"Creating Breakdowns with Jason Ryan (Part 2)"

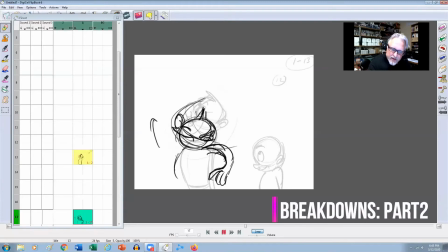0:00 when you're doing breakdowns like this, your imagination is your only limitation, right? Like, because there is literally like a million and one ways of doing a breakdown, and it's just a matter of like finding which one suits your animation and your character the best,
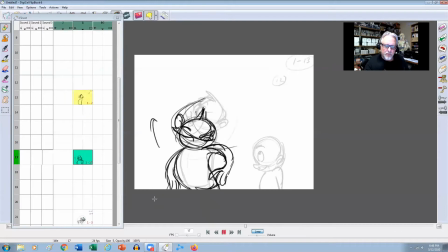0:19 right? So maybe we start with that. Okay, so like his body's coming this way. Okay, and that'll be, let's say that's frame 17. Now I'm not marrying myself to that.
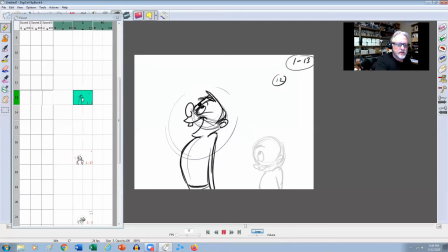0:30 That's just like where I'm starting to go. And then between this one and this one, where can we go, right? So from there, we can go slightly higher, maybe. Just go slightly up.
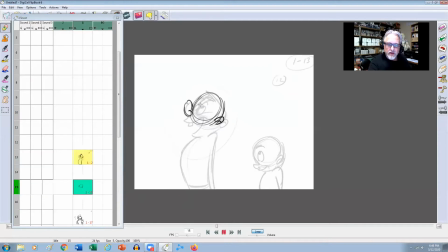0:49 Right? And maybe a slight little anticipation. So it's kind of a little bit more of a kind of an upwards move. So he sees the parents go, and then that's his cue, right? To go, let's get the water pistols, right?
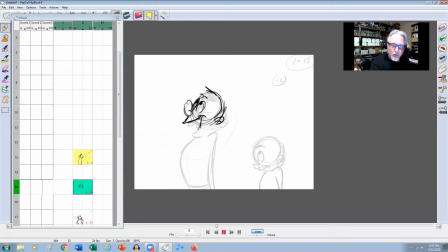1:06 So we might get a little bit of a play there, where his mouth might kind of open up a little bit more there. Starts to break out of this, so it's almost like he's kind of leading with his head, right?
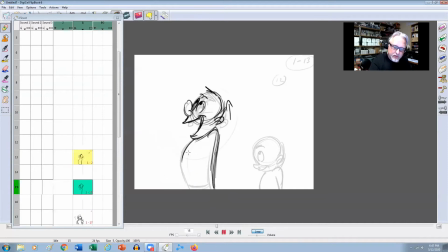1:21 And then as soon as he comes down, that's where he'll start to loosen up, right? So we're seeing that pose, and it's almost like what we talk about, like a slow out, right? You're slowing out of that actual pose. You're favoring the pose, right?
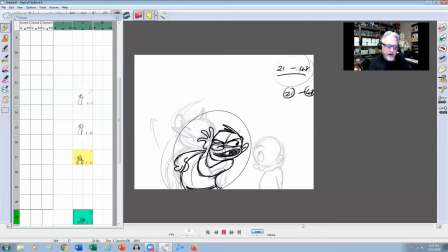1:38 Okay, and then coming from here over to there, let's see what kind of a breakdown we can do, right? So in here, we can get the head sort of like going a nice little smear frame, maybe, like where we would do like a little bit of a scale on the head.
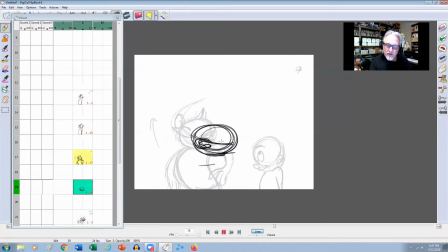You know, start to open up the eyes. Even here, I think I probably would actually even open the eye, you know, so it really gets into that pose.
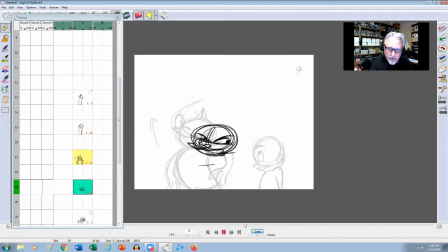2:16 Okay, and then like the mouth, maybe start to open it a little bit here. Start to see a little bit of that tooth. Maybe drag the ear. So a smear frame is really like where you're trying to stretch the head a little bit, so you're trying to overlap the images, right?
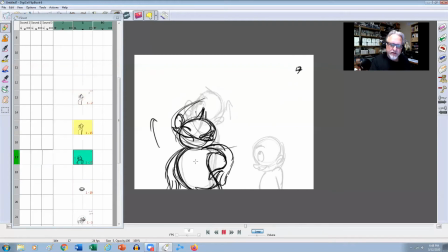2:34 In other words, like trying to take some of the strobiness away, and it gives the character a nice fluidity, right? And then as we're coming up from here up to there, let's get that hand so it has a little bit of overlap to it too, right?
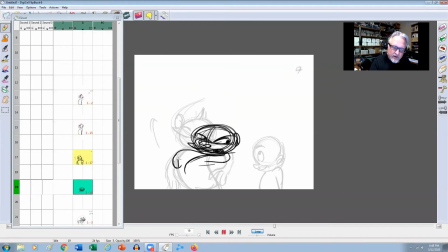2:49 So we could maybe get the hand like with a little bit of drag coming around, right? So maybe the hand does something like this.
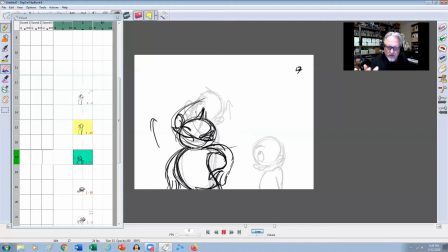3:04 A little bit of drag, right? And when I'm doing this kind of stuff, I like to keep it nice and rough because I don't want to commit myself to it yet, you know? Just keeping the drawings nice and loose and rough.
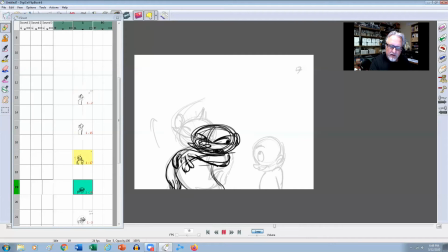3:20 And then this other hand is coming up just a little bit less broad than the action hand, right? Like that's just basically just coming up from below, like from the side.
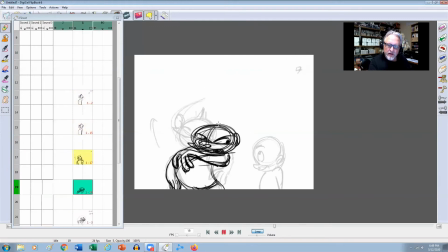3:35 Okay, and here, and then his hair might be kind of dragging a little bit there,
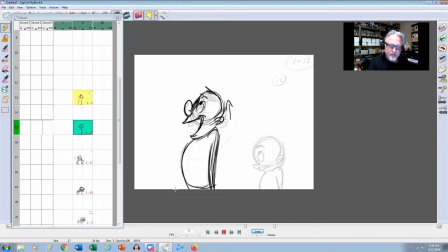3:42 and then it might overlap like into that last pose, and then like on ones, right? So we can kind of think about like from here to here, right? So that would basically just be like a normal in between, right? So we can kind of show the in betweens next there, like from here to here.
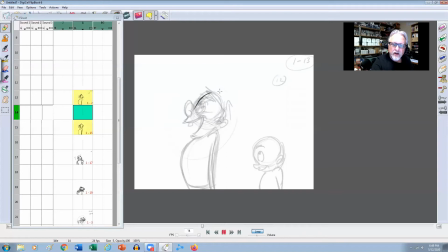4:01 We can kind of just see, okay, it's around there.